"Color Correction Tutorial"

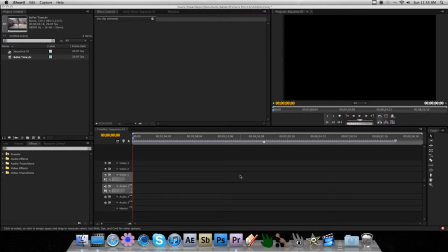0s
Hey everyone, this is a color grading or color correction tutorial. I'll be doing this in Adobe's Premiere Pro CS4, but you can do it in any Premiere or Final Cut or any editor you use. But I'll do mostly general stuff and then some Premiere specific stuff.
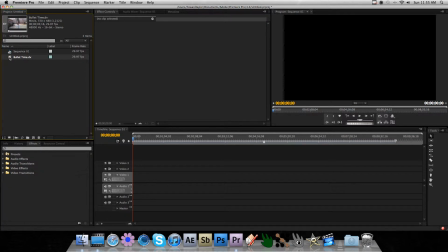19s
So anyway, here's my Violent Beauty the Bullet type thing video
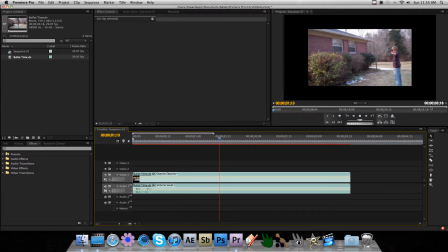28s
that I never color graded. Whoops.
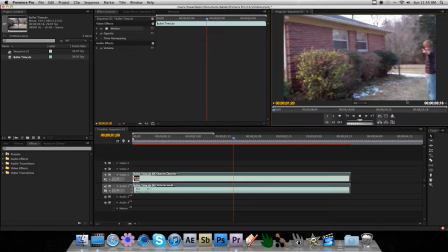33s
Want this to match the screen size. So, yeah, I never color graded this. So, I'm going to show y'all how I'm going to do that. So the first thing, I'm going to do the color wheel thing.
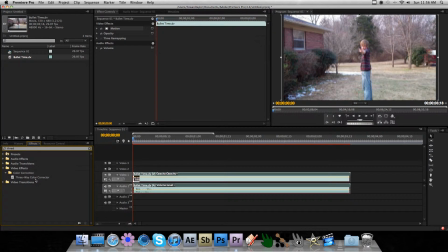49s
You can do that in Premiere by dropping the three-way color corrector on it. And this is Premiere specific, but drop the ProCamp on it.
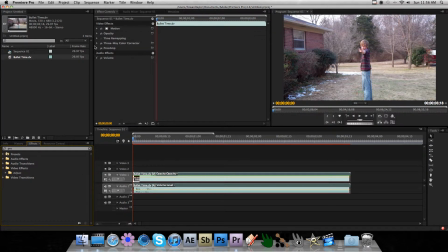65s
Okay, so on your three-way color corrector, you get three wheels. Let's find a good spot that has maybe some high contrast.
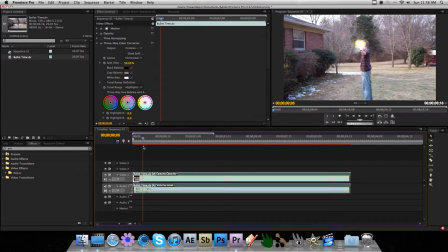77s
Let's look during the muzzle flash because we're going to have to keep that in mind during the color correction. So this wheel is your low tones. It basically changes your dark colors. This one's your mid-tones. It changes almost the whole video.
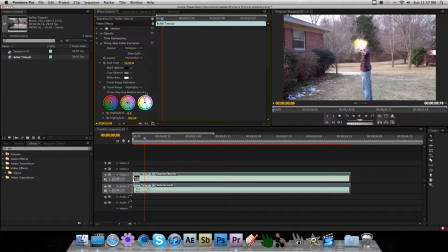98s
That's going to be the main color correction. And then the high tones, that kind of brings out the whites and whatnot. So you see here there's a little snow on the ground, the grass, it's changing colors. So the first thing we're going to do, I always bring the low tones up slightly to a greenish yellow.
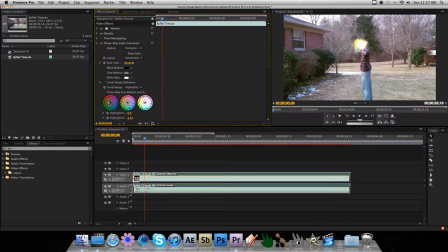118s
That can give it a little bit of warmth, but not too much. It looks pretty cinematic, pretty cool to me. And then here you can either go with a cool feeling or a warm feeling. This one could look cool with blue midtones and
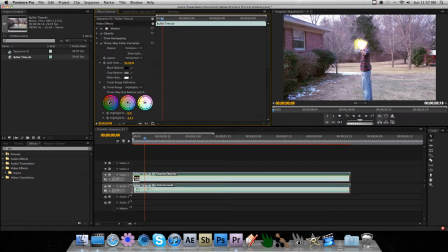136s
yellow low tones, and that'll kind of bring out a real color contrast that would look kind of cool. But I might warm it up.
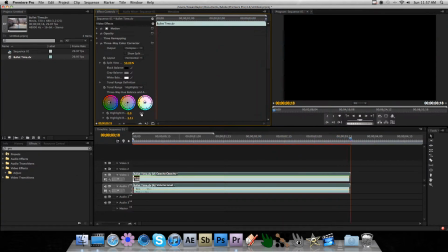149s
Depends. That's too green.
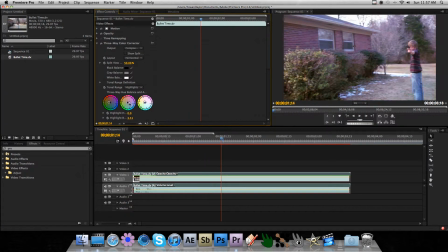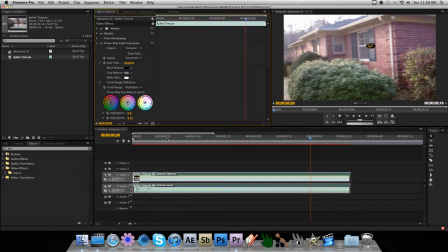159s
Yeah, I definitely like it blue.
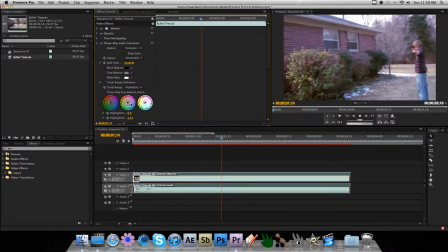161s
We're going for a natural feeling, but also to get that cool cinematic Hollywood look out of it.
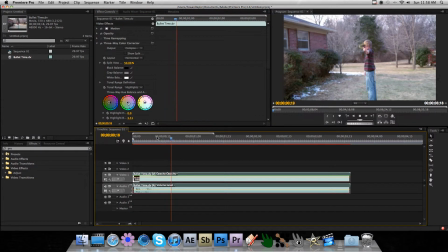170s
Gotta fine tune it, as always. And I'm gonna bring my high tones probably up to blue. Usually want to match the midtones. See, that's the sky and everything. So
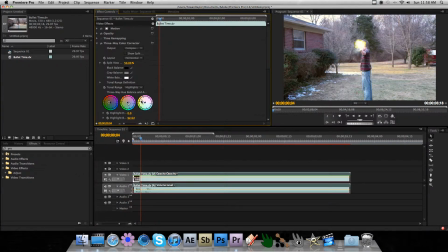I'm barely going to bring that to blue. You can bring it all the way, but I don't want to go that cool feeling. I mean, this is a little too blue right here.
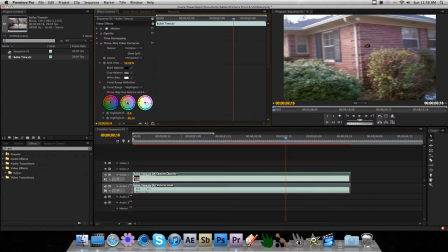202s
I'm barely going to mess with the midtones, but you can bring it up for a warmer feeling and then bring it down for a cooler feeling.
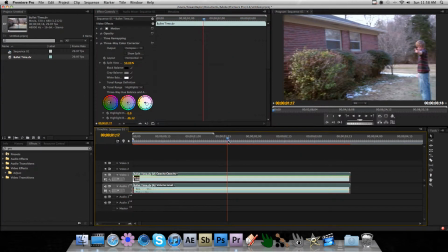211s
And you use that cooler feeling in like a bittersweet scene. Not exactly a sad scene, maybe, depending on your shot.
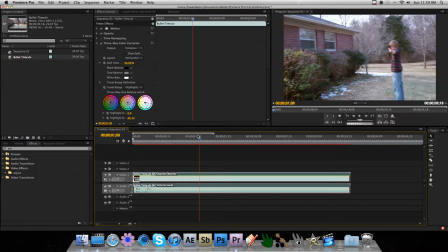218s
You do that for like maybe an action scene that would look okay for.
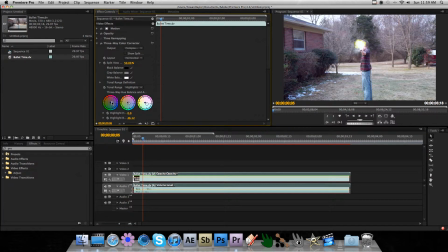225s
But here's the low tones cooled down. It's not enough contrast. You need a little bit of that right there to retain some of that color. But anyway, now that we're done with the color wheel, let's go to the ProCamp.
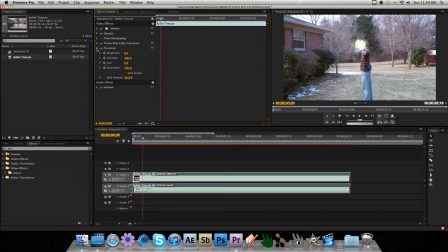240s
This is Premiere specific, so if you're using Final Cut, hang in with me or go watch a different video.